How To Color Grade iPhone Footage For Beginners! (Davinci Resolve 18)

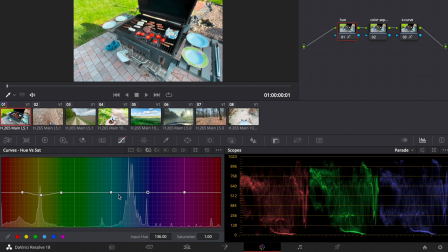246s
We can also click the blue point here and then adjust the points a bit maybe. And now we can pull down the saturation a bit or pull it up if we want to.
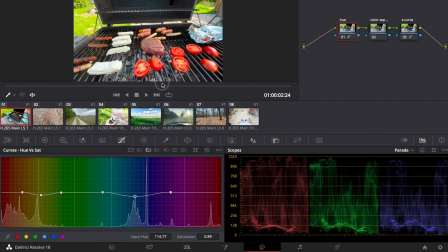257s
But in this case, I want to pull them down so the reds pop a bit more. They're very saturated, so they even pop without the adjustments. But that's before, that's after, and that's making a big difference in my opinion.
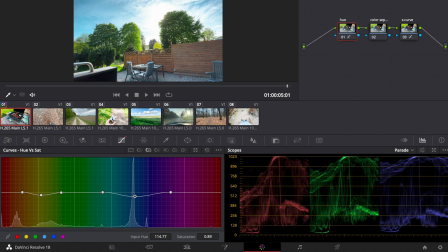270s
Even the sky looks extremely cool in my opinion, because before and after, now it's more teal and it pops a bit more. Now we go to this node here, and this is color separation. So what you normally would do is make a point at the middle gray point, and you probably should do it.
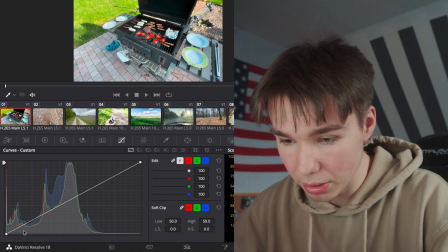285s
I don't recommend to not do it, but I want to make it quick, so I just make a point where I think the middle gray point is.
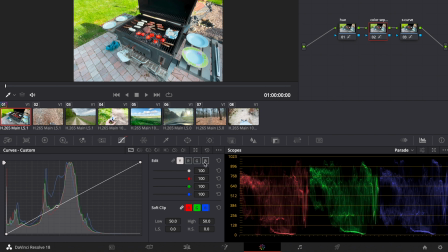291s
So I think the middle gray point is about here. Then we unlink these, go to the blue channel, pull up the blue, And we go to the green channel, pull up the green. Now we have the teal in the shadows.
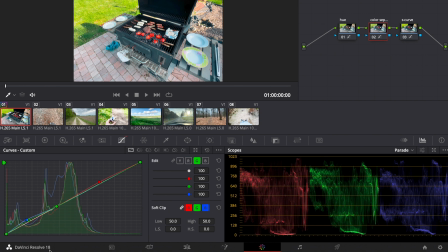306s
Then we go to the red, pull them up in the highlights a bit, then to green and pull them also up, but just a little bit in the highlights. That looks pretty good in my opinion. Now we can go to these sliders here and then we can adjust the intensity of each channel. But you have to be very careful because zero is not actually zero.
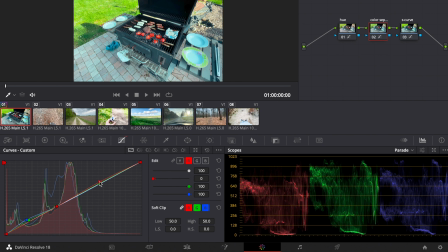325s
When you have zero, it's an S. For example, with the red channel, as if you would pull it down, 50 is 0% intensity. And I think 70 looks about good. Then we pull down the green and the blue.
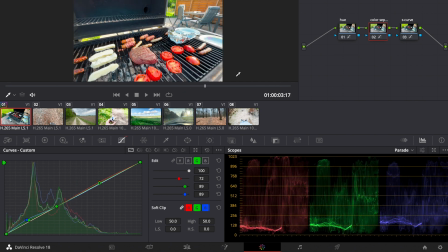339s
So now we graded a clip with 8-bit footage. This is before and this is after. And here again, before and after.
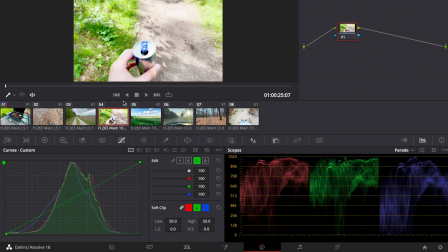347s
And that looks pretty good in my opinion. So now we jump over to a clip where the HDR feature is turned on.
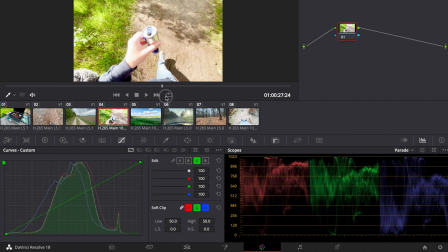352s
This is one of them. And as you can see, it's pretty bright. So I make about 4 notes in this case. So the first note I call exposure adjustment. This one is gonna be contrast or S-curve. You can call it whatever you want. This one is also color separation. And this one is gonna be hue adjustments or just hue.
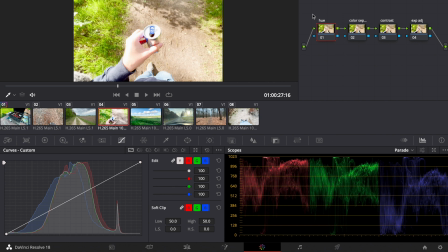370s
And if your white balance would be off, you also would make some notes with the white balance adjustments or some balance notes.
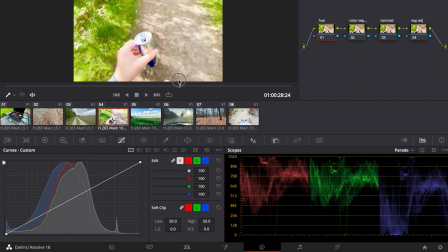376s
But in this case, we don't need that because it looks pretty balanced. And besides from that, the white balance is changing in this clip because I didn't lock it.
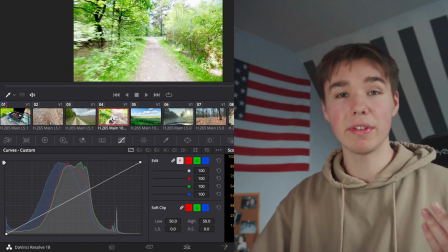384s
And that's a huge problem with iPhone footage, in my opinion. Because when you work with the native app and you don't lock it, it's changing throughout the whole clip.
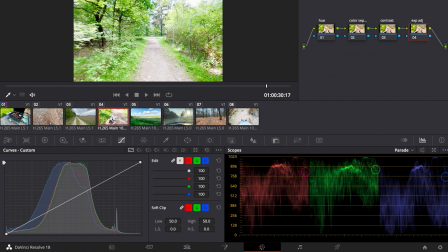392s
So that's a big problem, in my opinion. First, we make our exposure adjustments because as you can see, it's extremely bright.
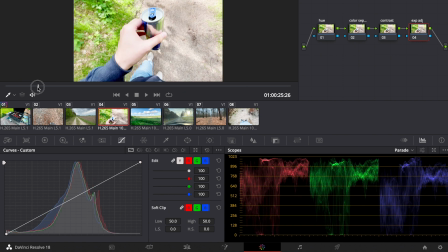And what works the best for me is to go to the custom curves and make a point here and then just pull it down until it looks good.
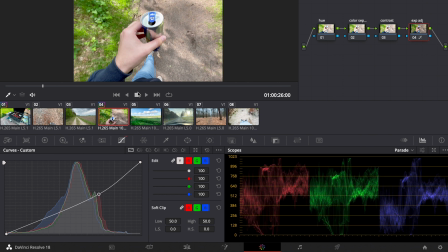416s
And I think this looks extremely good. Yeah, that looks pretty good.
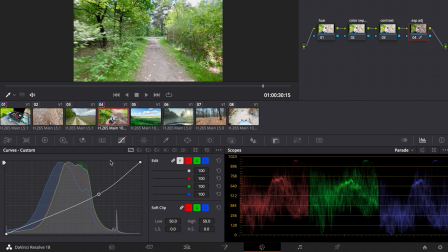420s
Some people also use the offset wheel for this, but I don't use it because you would also move the black point and that's not what I want. I just want to pull down the exposure or adjust the exposure without increasing the contrast. So I'm using the custom curves in this case. But for contrast, we go to our contrast node again.
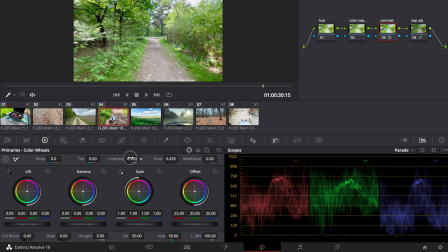437s
And in this case, I want to increase the contrast slider, but just a little bit because it's already pretty contrasty. So now we jump again to the hue adjustments and then we go to our hue versus hue.
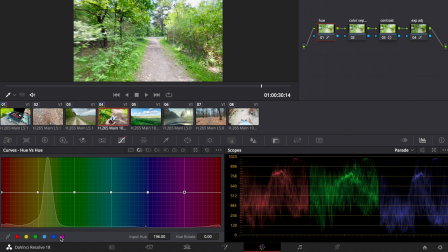447s
And in this case, I want to make some points here. So I click on the colors down here, make a point here because there are the skin tones. And then I want to pull down the yellow point a bit so that we got stronger greens.
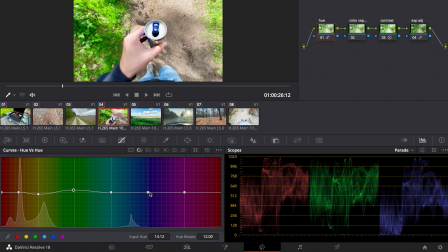458s
And then I seen, yeah, we got some blue here. So I want to pull it up so that we got more teal instead of blue. Pull it down so it's not too much of a green before and after.
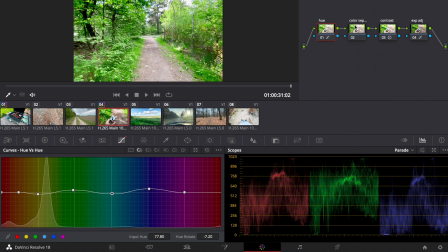470s
Now for the color separation curve,
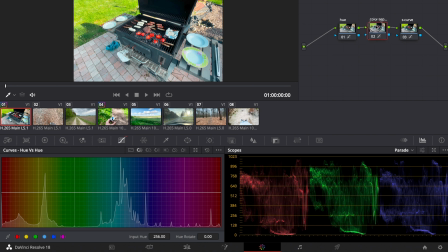472s
I want to go back to our first clip that we graded and then click on the color separation node and command C.
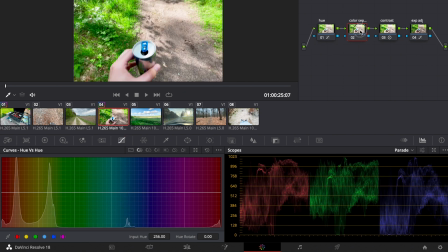480s
And we go back here, click on the color separation node here, and then with command V, we copied and pasted it, so we saved some time.